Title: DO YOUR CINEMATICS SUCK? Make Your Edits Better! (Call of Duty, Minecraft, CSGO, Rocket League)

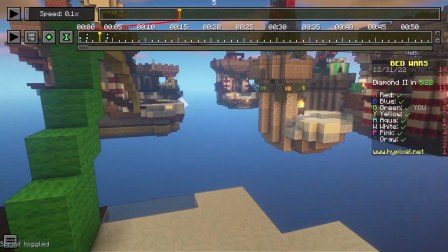(4:10)
Making your shots a little longer can give you more control in your editing software to make your clips more flowy, more better.
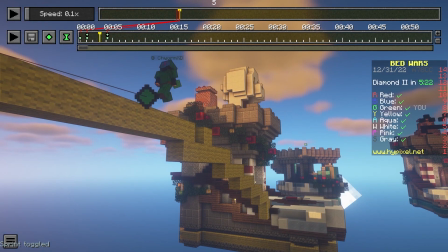(4:17)
You can just have more control over your shots. And I think that's something most editors would just wish they had when they're editing.
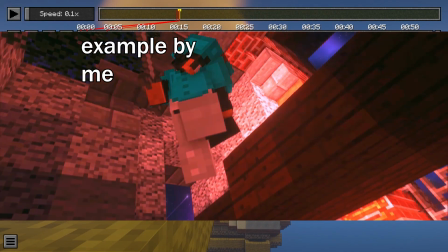(4:23)
You can also make cool, smooth transitions. For example, you can make like a rotoscope animation by going like, and then you cut this off.
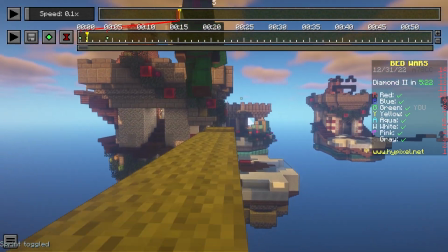(4:31)
I've done that before, and it looked really bad because it was a really bad edit. But you can also go like, I saw this in an edit once.
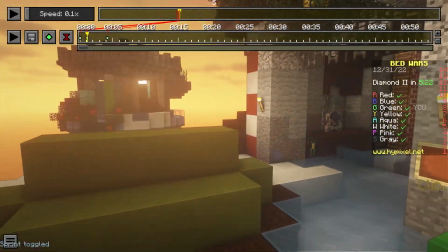(4:38)
It was a scrap from someone.
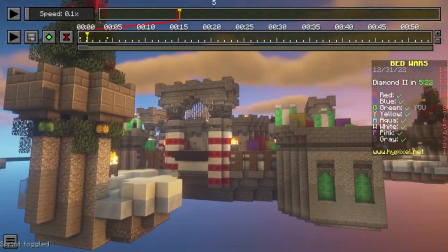(4:39)
They like went to the side and they added a bunch of motion blur, and then they continued this movement into the next shot where they're like right here.
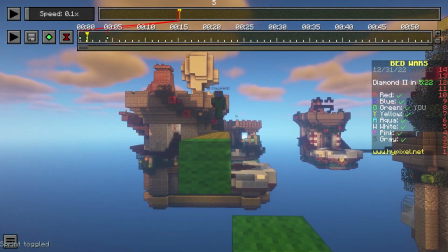(4:47)
Okay, so the next thing we have on our list, number 3 is rotation. So I'm gonna go ahead and speed this up a little.
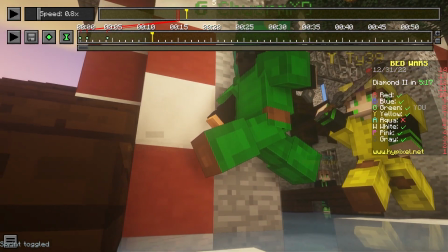(4:55)
There is no rotation here, okay? I'm inside the block right now, but I don't really care. So I'm looking at it from a pretty objective standpoint.
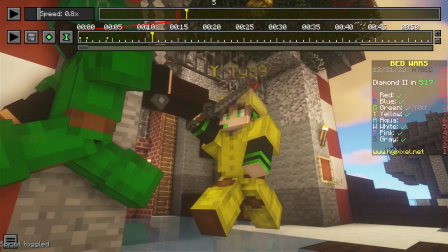(5:03)
I feel like I'm a wildlife photographer right here, all right? I'm looking at the two deers fighting over food, and this looks really stupid, all right?
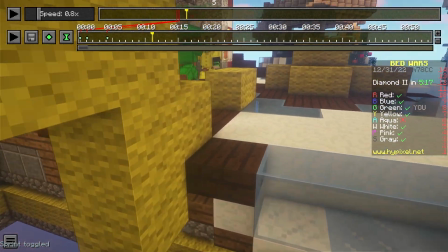(5:11)
You can actually do a clip like this. You can do like sort of something like this, and then let's assume this block's one here.
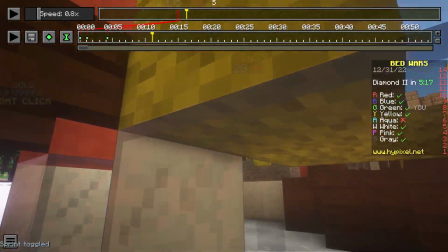(5:19)
You can go from here. Now that is something you can do. That's a perfectly valid way of doing that.
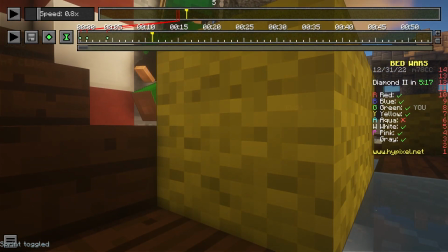(5:23)
But what you can also do is add some emotional value to your scene. And this keeps the viewer like invested in your shots by adding a little bit of rotation.
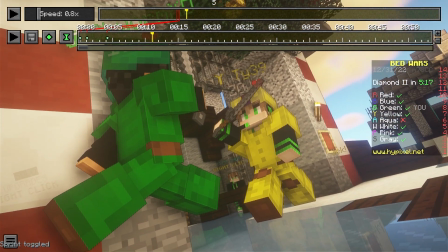(5:31)
By doing this, all of a sudden, now and you want to make sure like this type of rotation doesn't work well.
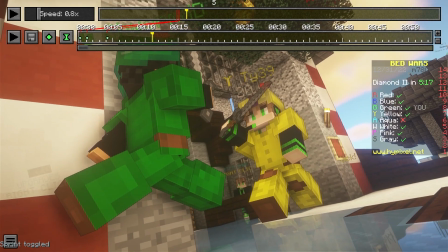(5:36)
Align this with like my bottom left foot, and now all of a sudden, this puts a little more intensity, a little more emotional stake.
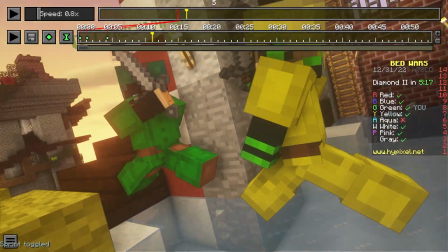(5:43)
Like, you know, Dutch angles in film, when you have it can make something look really weird and creepy.
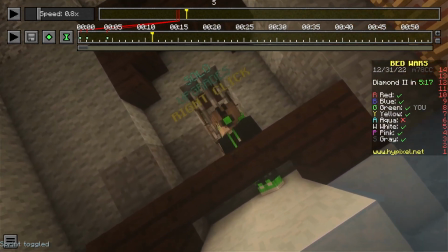(5:49)
It's like they're often extreme at a 45-degree angle and they look weird, but this is figures in motion,
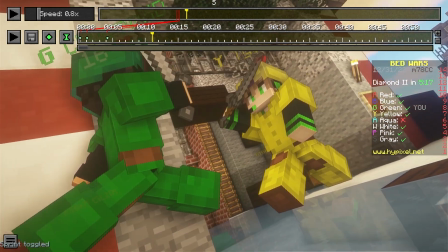(5:53)
and it's a little different, especially in edits, as you can just kind of just give more intensity to a scene,
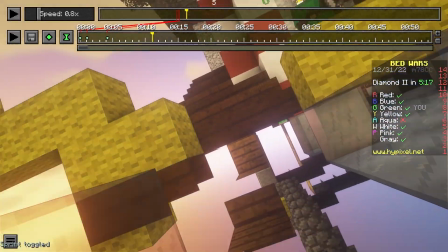(5:58)
more action, and as said in before, more movement.
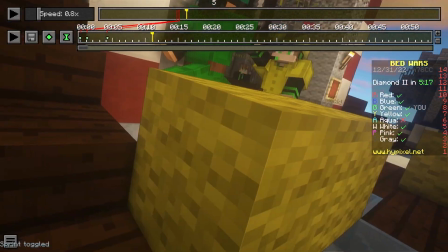(6:01)
So you can do a spinning, rolling, like transition, like just for like the ending value, the ending position of your shot.
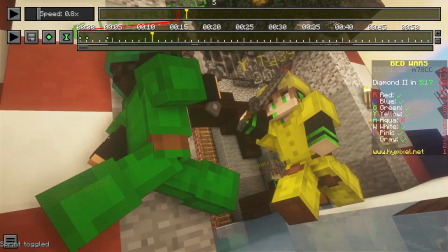(6:08)
It also matters a lot. And so when you have good rotation at the end, look at this looks so cool, but when I do it like this, it doesn't look quite as cool.
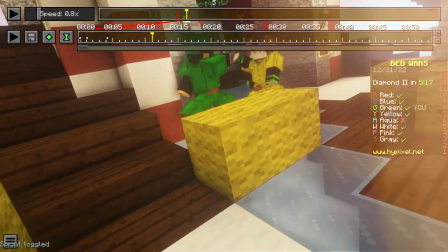(6:16)
So rotations can add a little more variety to your shot. Now, I just mentioned something really important called end position.
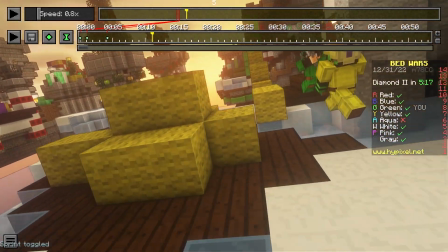(6:22)
It's super important. I think this is the most important one. If your end position sucks, I would scrap that cinematic right now, because like some people,
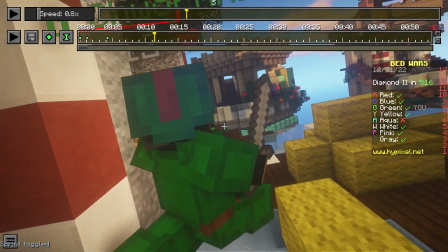(6:30)
like you can start your cinematic off like this, and it looks like bland, and it looks like straight up,
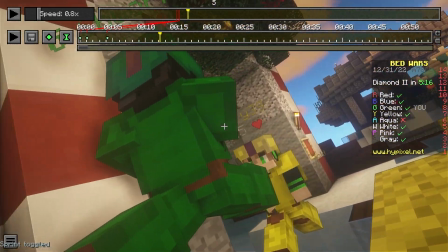(6:36)
and then move in to like an ending shot that I like. So we can go back to this shot.
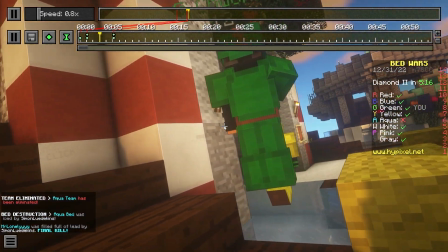(6:40)
So what I can do is, okay, so when you take a look at this shot, it starts off a little mid, and it's gonna go through the block, by the way, and it kind of ends off in a good way.
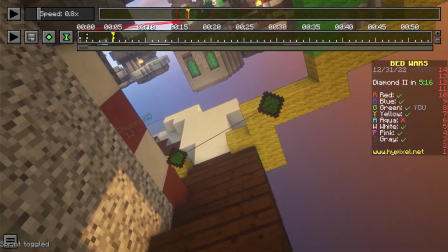(6:47)
So it doesn't really matter how you start your clips. You could start here, you could start here. Make sure it's not something like imposing, like this big block.
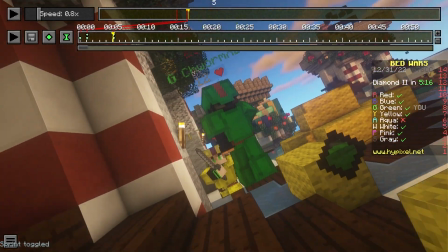(6:54)
Make sure your focus is kind of in there, so you can kind of tell the motions there when you watch it through.
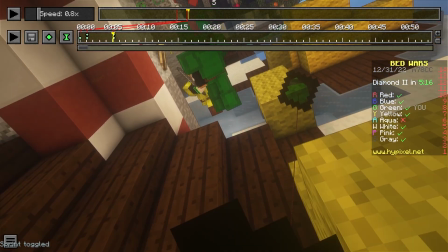(6:59)
If it's starting bad, you don't really have to care.
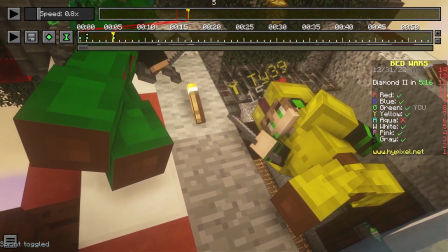(7:02)
But if it ends bad, that's really where you gotta like have some concern, because what if it goes like this and I end like this, and what the heck is this, right?
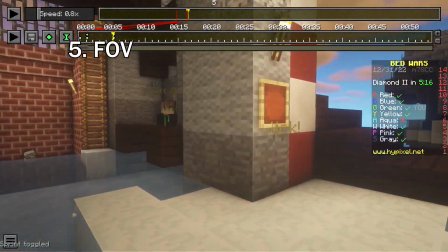(7:08)
All right, so now I'm gonna talk about something it's a little touchy subject, but it's called FOV. Y'all know what FOV is?
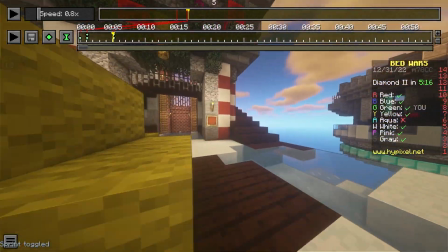(7:14)
This right here. You can have really high FOV. This is like if you're playing a game, or you can have really low FOV.
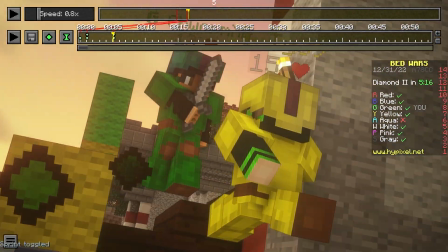(7:19)
Now, what's generally being recommended for like a while now is that people use like low FOV, and this is okay.
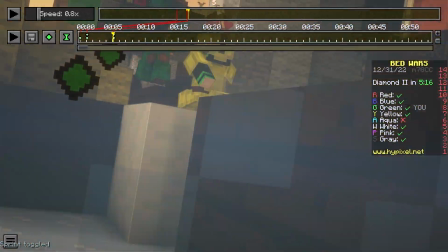(7:25)
I personally find that this kind of narrows in the focus way too much.
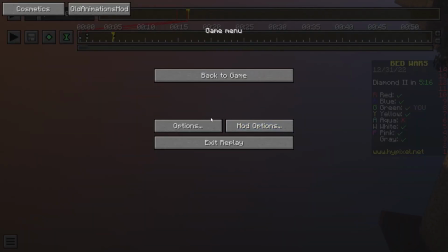(7:29)
I see a lot of beginners that are like, oh, people recommend, oh, use low FOV, so they're like, okay, all the way down to 30, and then they do this.
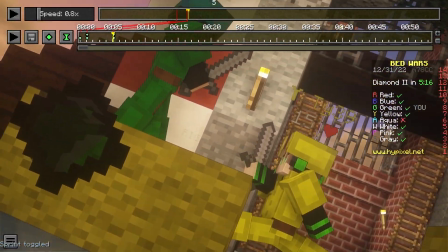(7:35)
And it looks okay, but it's like it's too focused, it's too cramped. All of a sudden you've cramped your shot now.
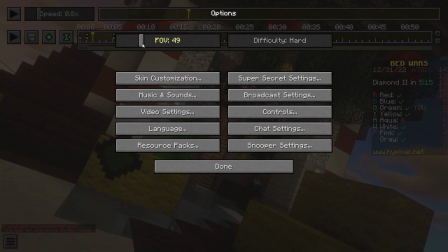(7:40)
So basically what I generally would recommend you do is go from a range of around like 45 all the way up to like 60,
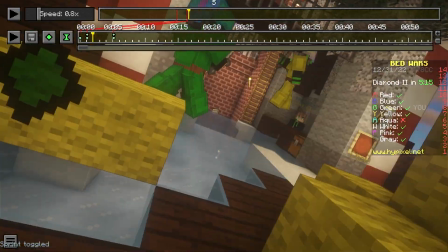(7:49)
and maybe even 65 if you really want to. But I generally like to use 60. I've been using 60.
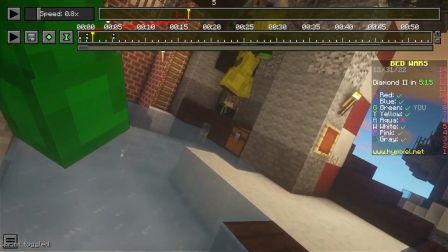(7:54)
I started using 60 like a little bit. It honestly works. I like the way it looks. You can get those cool, powerful shots where the foot is in the face,
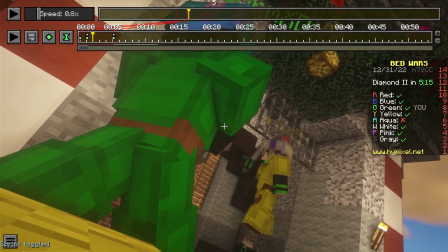(8:03)
with like there's more power in this shot, or there's like just the right amount of focus, you know.
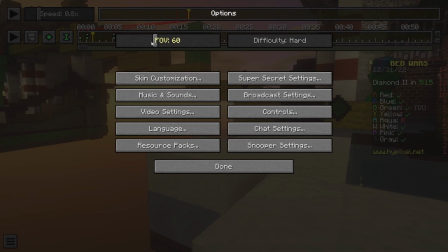(8:08)
And this is definitely a good FOV. I think 60's the best one for me, and you can go down to like 50 if you want to, and whatnot and so forth.
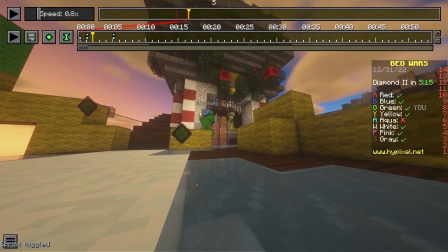(8:15)
I would never go to like Quake Pro for anything.